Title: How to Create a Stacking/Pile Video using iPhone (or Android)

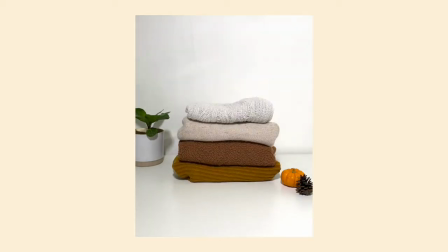0s
Hey everyone, in this tutorial I'm going to teach you how to create this video of your sweaters stacking and then unstacking. This was created in our app LifeLap, so if you haven't downloaded it yet, please head to the Apple App Store or Google Play Store and give it a download.
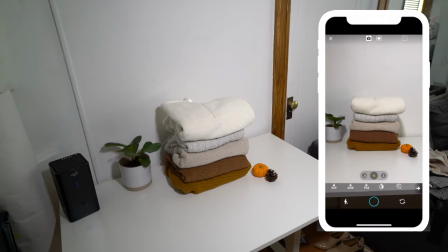14s
Once you download the app, start a new project, open up the camera, place your phone on a tripod. If you don't have a tripod, place your phone against something steady so it's not moving as you're filming. You want it to be steady throughout the whole time. you can place it against a mug or some books so that it's still we're going to start with our
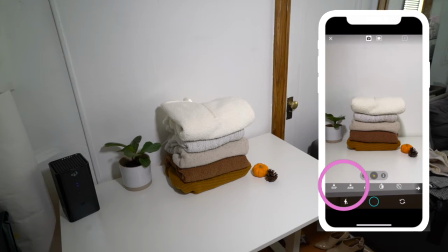33s
exposure and our white balance locked here that's so that the camera's not readjusting the exposure as you're taking sweaters out because you want the lighting to be consistent all right now that we have that out of the way we have our sweaters
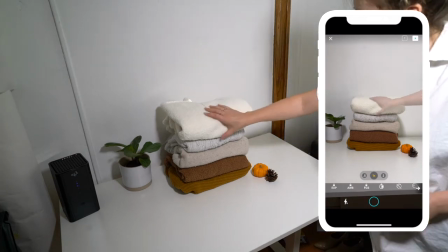47s
nicely folded and stacked here and we're going to take a picture with the
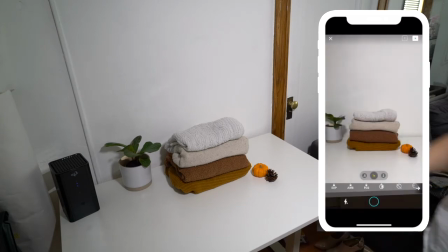52s
full stack and then you're going to remove the top sweater come
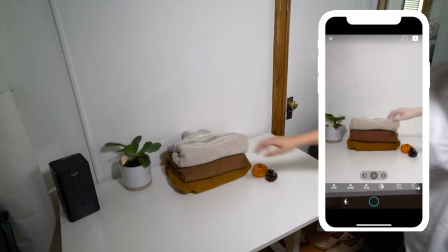57s
back to the phone take another photo and keep repeating
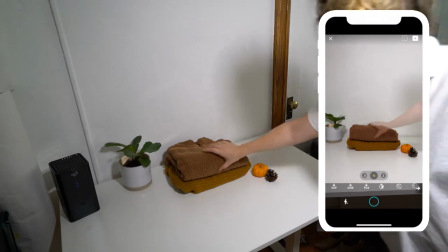61s
this process until there's no sweater left in the scene once
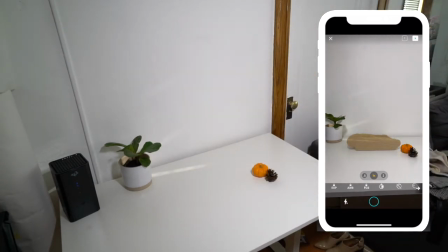70s
it's empty take a picture with it with no sweaters in frame and then click the play button on the top right hand side and it'll open the editor let's give it a play here and see how it looks good you can increase or decrease the speed of how fast they're going I personally
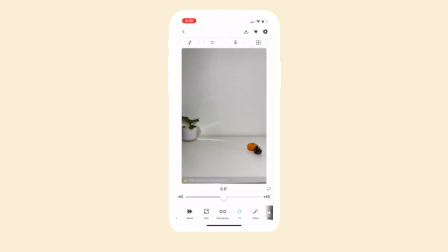86s
like how fast it's going how fast it's going for me i've also enabled the boomerang so that when it's done stacking it will restack
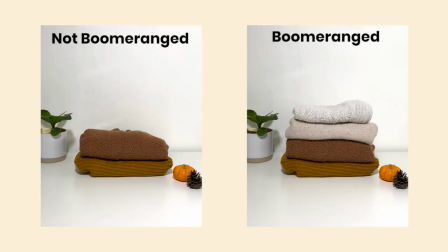95s
if you don't have the boomerang enabled it'll stack down to the bottom and then the full stack of sweaters will get re-added which is the beginning state of the project i also encourage you to go to the adjust settings and increase the brightness or the contrast it really helps make the video pop and take it to the next level once you're done click the arrow on the top right hand side and you're done,
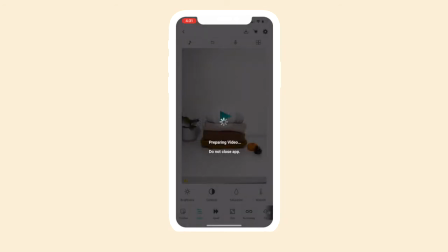119s
save the video. If you enjoyed this tutorial please smash that like button, it really helps get our videos in front of more people on YouTube, all about that algorithm.
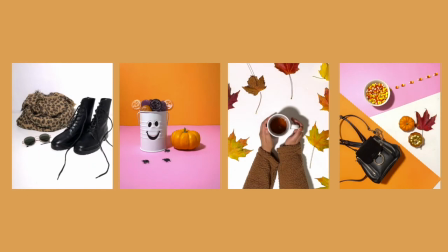128s
We'll be releasing the tutorials on how we created all these videos using our app LifeLaps, so if you're not subscribed to our YouTube channel please hit that subscribe button if you want to catch those tutorials.
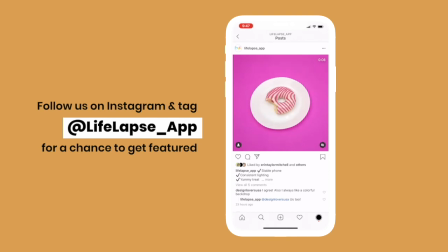140s
If you plan to recreate the video from this tutorial and post it to social media, specifically Instagram, I'd absolutely love to see how the video turned out.
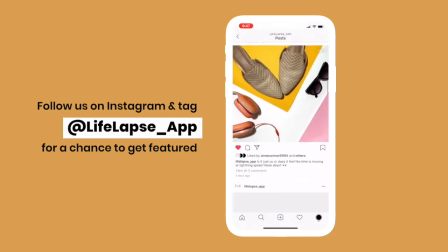149s
Please tag us at at lifelapse underscore app or you can use hashtag lifelapse and you'll get a chance to be featured on our Instagram page.
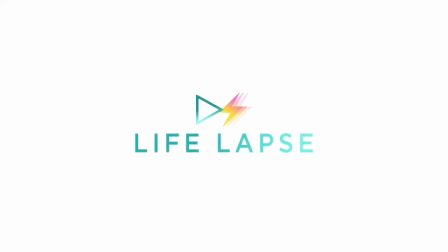158s
Thanks for watching!